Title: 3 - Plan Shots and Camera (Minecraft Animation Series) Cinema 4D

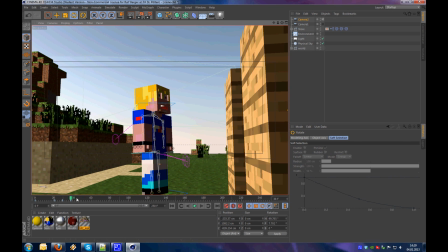[16:29]
So as he comes nearer, I'm rotating the camera a little bit, and when he looks up,
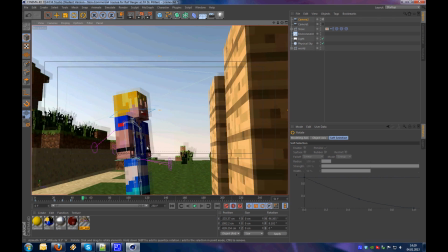[16:38]
I try to,
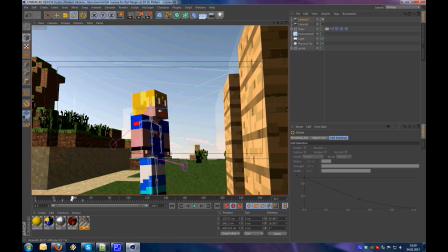[16:42]
well, look up with the camera also.
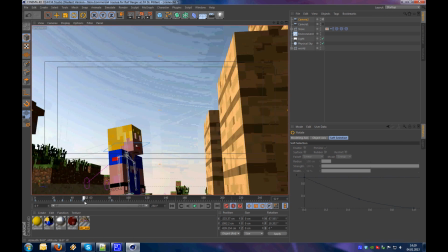[16:48]
And while he is climbing, I will let the camera here, because at this point I want to put in the next camera.
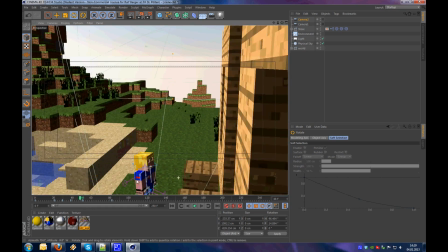[16:57]
So disable auto key again. What could be a nice next camera,
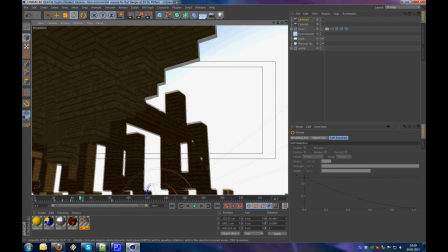[17:03]
and what would be better than something where you see, well, where he has to climb up,
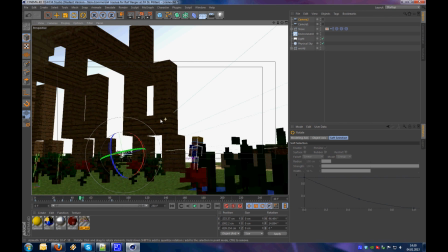[17:13]
like maybe this perspective with a nice foreground here,
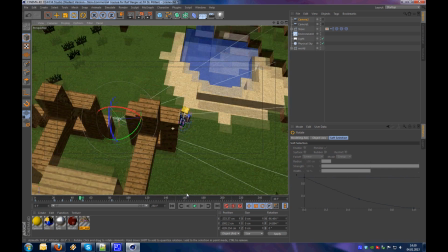[17:23]
or this perspective.
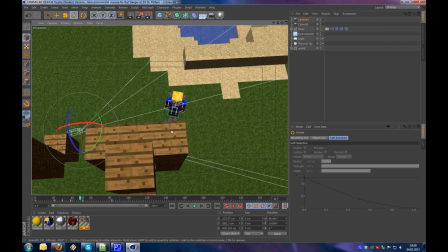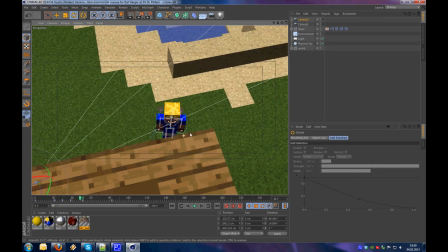[17:34]
With a nice foreground here.
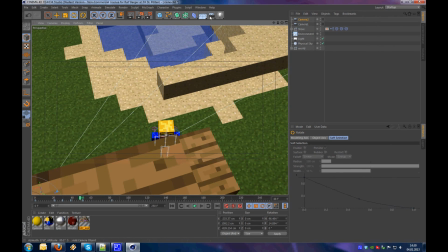[17:40]
And I would take this. So what I do is put in my next camera. Let's say, where do I want to start? I will start animating it here.
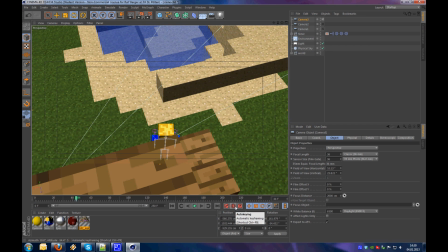[17:58]
Set a keyframe, or go into auto key, but in this case I will set the keyframe by hand. So, and while he starts climbing, I will
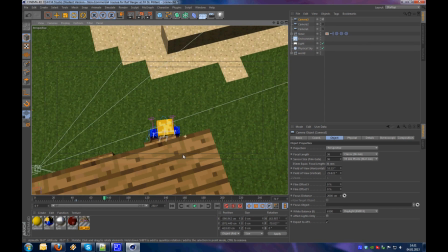[18:15]
rotate, well, not rotate, actually move the camera up to here. Set a keyframe.
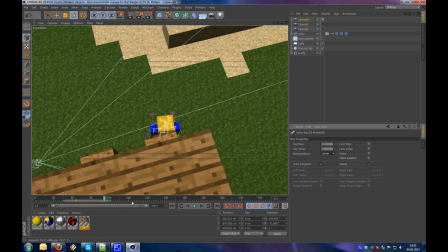[18:22]
And now I set these keyframes to linear, because the camera movement should be linear.
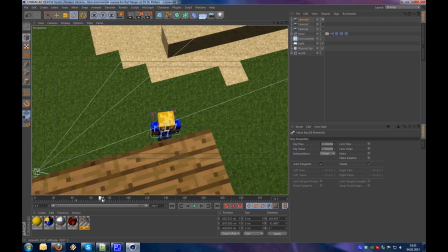[18:30]
Camera movements should always be linear.
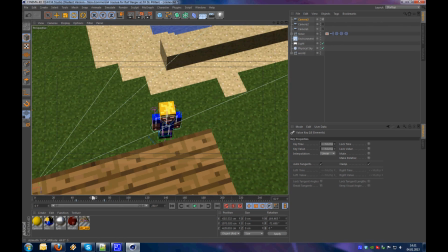[18:35]
Except if you want to, well, let your camera stop in front of your character,
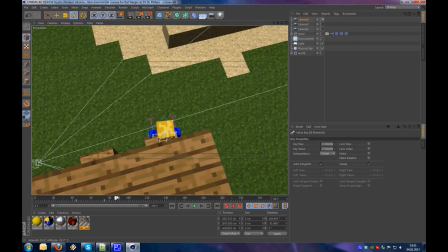[18:40]
then it should not stop linear, but for most camera movements it should always be linear.
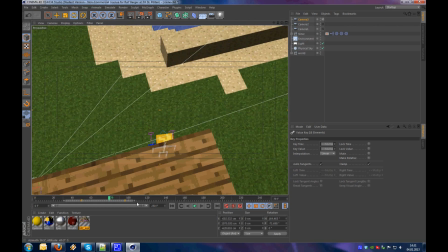[18:48]
This is a little bit too fast, and that's why I grab it and make it longer,
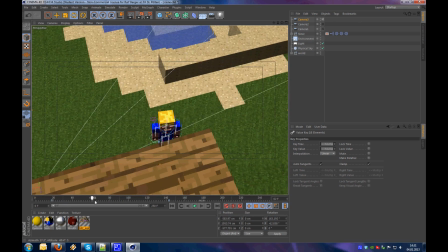[18:55]
move it a little bit down, and now it's a nice camera movement.
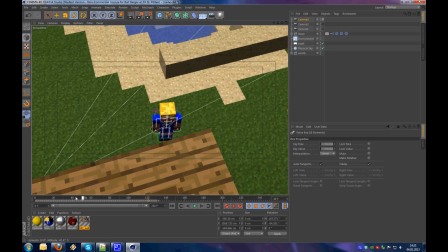[19:05]
Okay, let's move it a little bit forward, because I want to see more of his face.
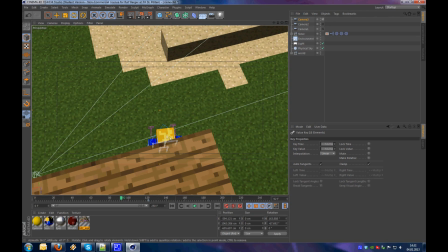[19:11]
That's good. And now, what?
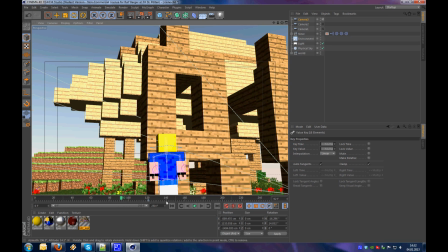[19:17]
Oh, good that I have auto key off, because I just changed the camera.
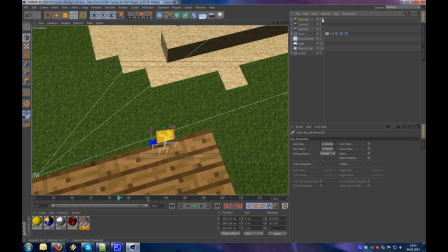[19:24]
Always go out of your camera.
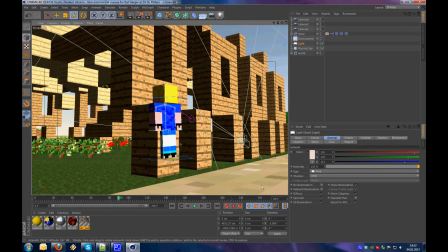[19:28]
Here I want to use, oh, this looks nice with this, with the sand in the foreground.
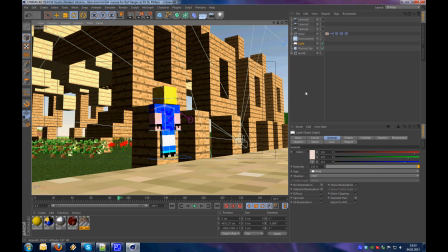[19:36]
I will just use a still camera again, call it camera 4, and this is my still camera. You see him climbing up here,
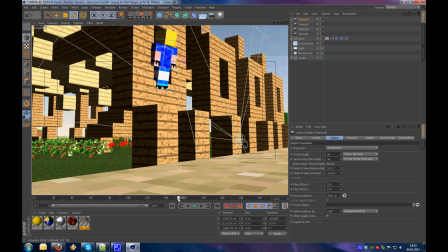[19:50]
and then we see him climbing up there.
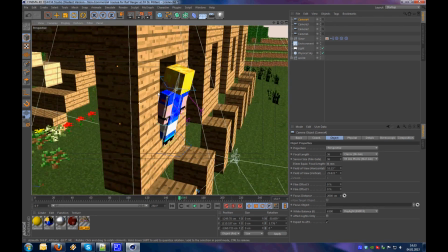[20:01]
So what could we take for this part? Maybe
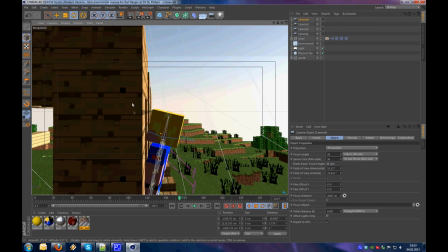[20:09]
medium shot, or at least something like that.
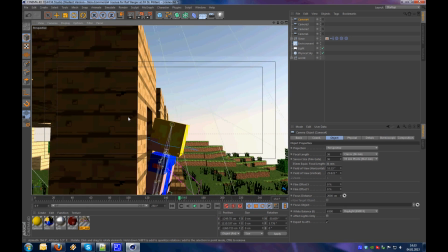[20:14]
That looks pretty nice.
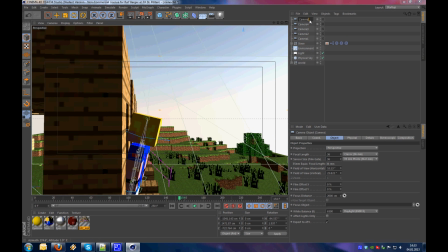[20:19]
So I will make my next camera, call it camera 5, position it here, and start animating it from that point.